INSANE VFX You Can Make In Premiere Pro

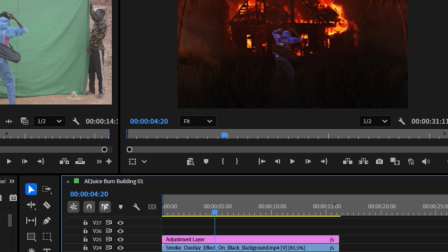And just to remind you, this dramatic change happened the moment we added the gradient to act as our light source, and that alone gave us much control over the environment lighting.
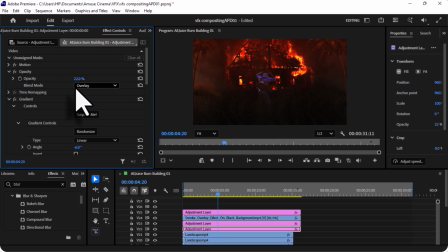So now it's time to play with the colors and make everything feel even more cinematic.
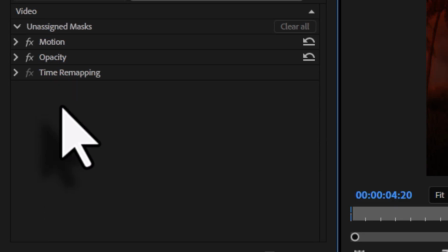To that, I'm going to add a lumetri color to the adjustment layer that I just duplicated.
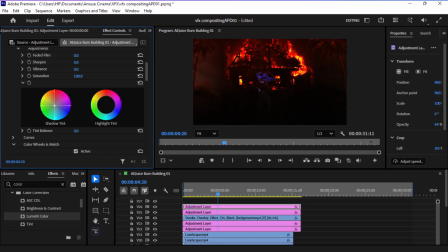So what I'm going to be doing here is gaining more control over the exposure level, and basically that means treating the shadows,
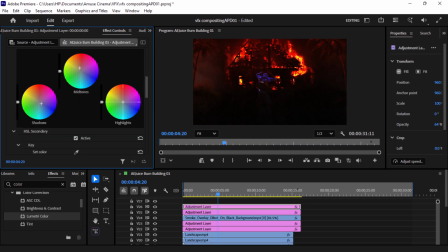midtones and highlights separately so the brightness doesn't feel scattered across the image. Now doing this in DaVinci Resolve would have definitely been much cleaner and easier, but then again I just wanted to see if I could bring out the best possible result entirely inside Premiere Pro.
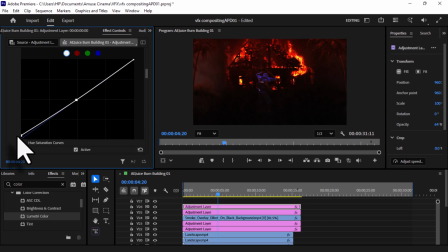So here on the RGB curve, I'm going to control how heavy the midtone feels without affecting the darker areas too much. And next I'll use the hue versus start to desaturate the blue.
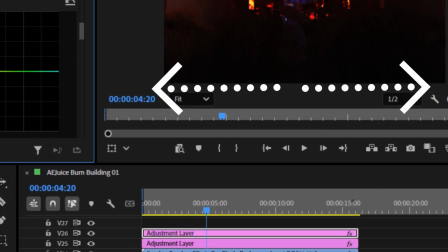I also found the brighter edges a little bit distracting, so I'm just going to introduce a subtle vignette.
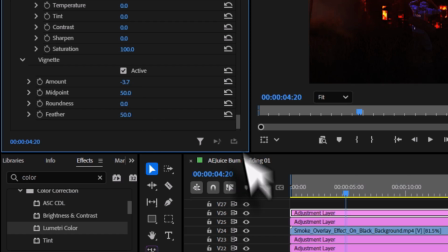That way the edges become slightly darker and our eyes naturally focus more on the subject and the burning building.
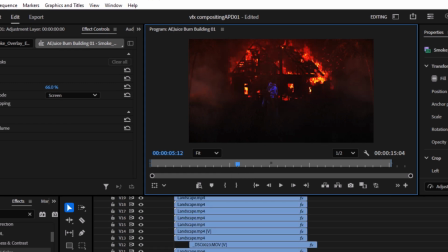And to finalize this workflow, I'm going to add the light leak effect,
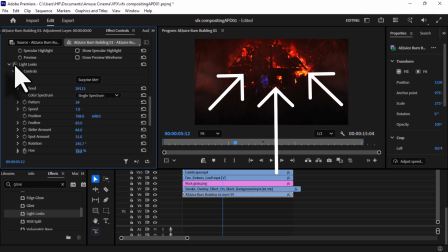and with this I was able to introduce a subtle haze around the burning building, making the scene feel much more realistic.
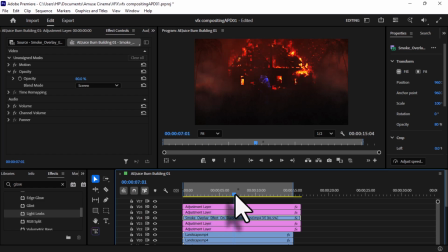And finally, I'm going to return to our second smoke layer and increase the intensity just a little bit.
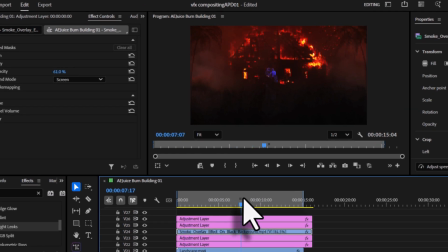And yeah, without that, that's how I was able to create the first shot for this VFX scene. And for the second shot, I already had everything I needed, so it wasn't really that difficult.
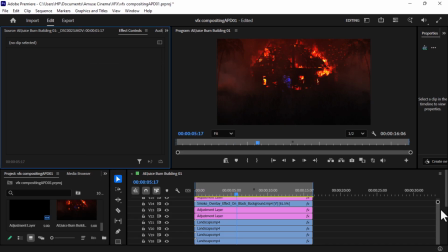The first thing I did was to create a separate sequence for it, which is actually quite similar to creating composition in After Effects.
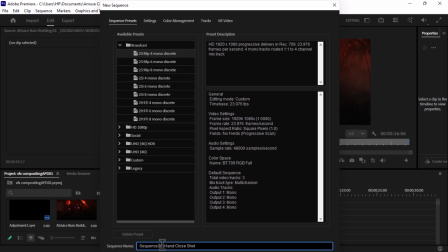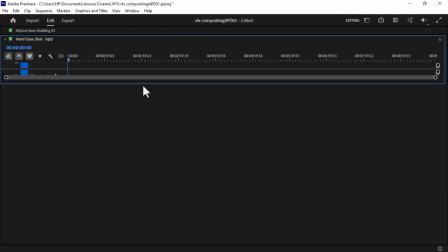Now I'm going to copy all the assets and move them into the new sequence, and that's where we're going to composite the close-up shot.
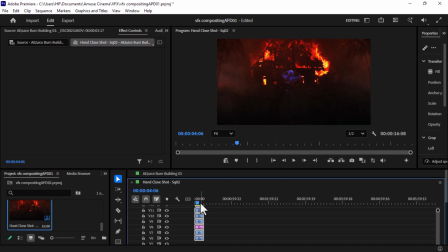And with all the assets selected, I zoom into the footage and adjust the positioning to create a close-up camera angle.
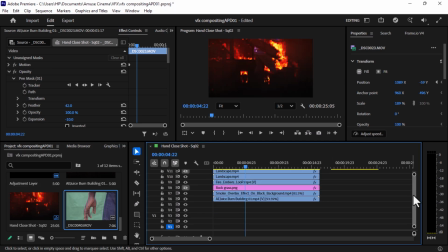Next, I drag the close-up shot into the timeline. Then I copied all the effects from the wide shot and pasted them on the close-up shot.
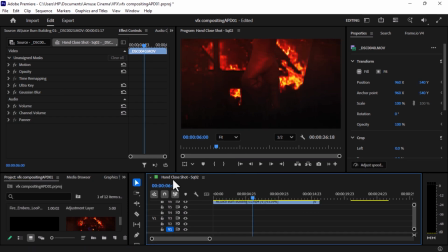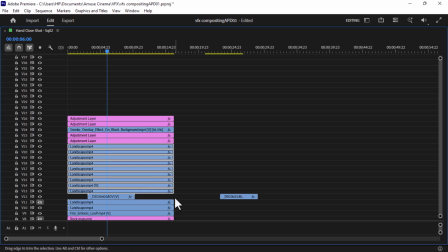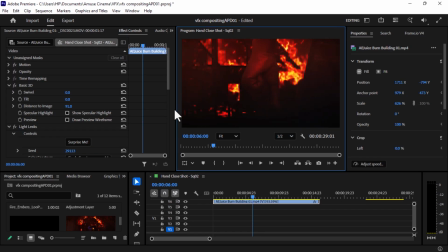So the grass didn't really fit well with this shot, so I pushed it down slightly, giving us more focus on the subject hand.
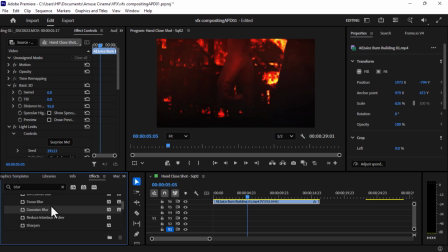With that setup, I added the bokeh blur. Now this helps blur the background, giving the shot a much cinematic feel.
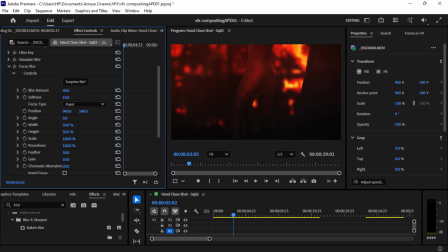I also added the focus blur to the subject, blurring out the rest of his body while keeping only his hand in focus.
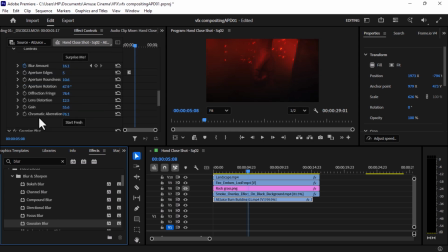And finally, to blend the subject more naturally with the environment lighting, I added a subtle Gaussian blur to the footage.
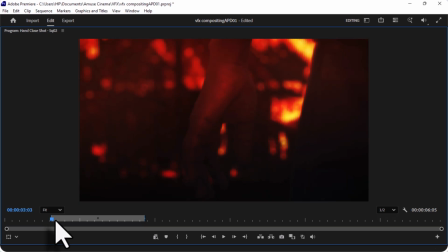And without that, yeah, that's how I turned Premiere Pro into After Effects. And thanks for watching, and I'll see you in the next one. Peace.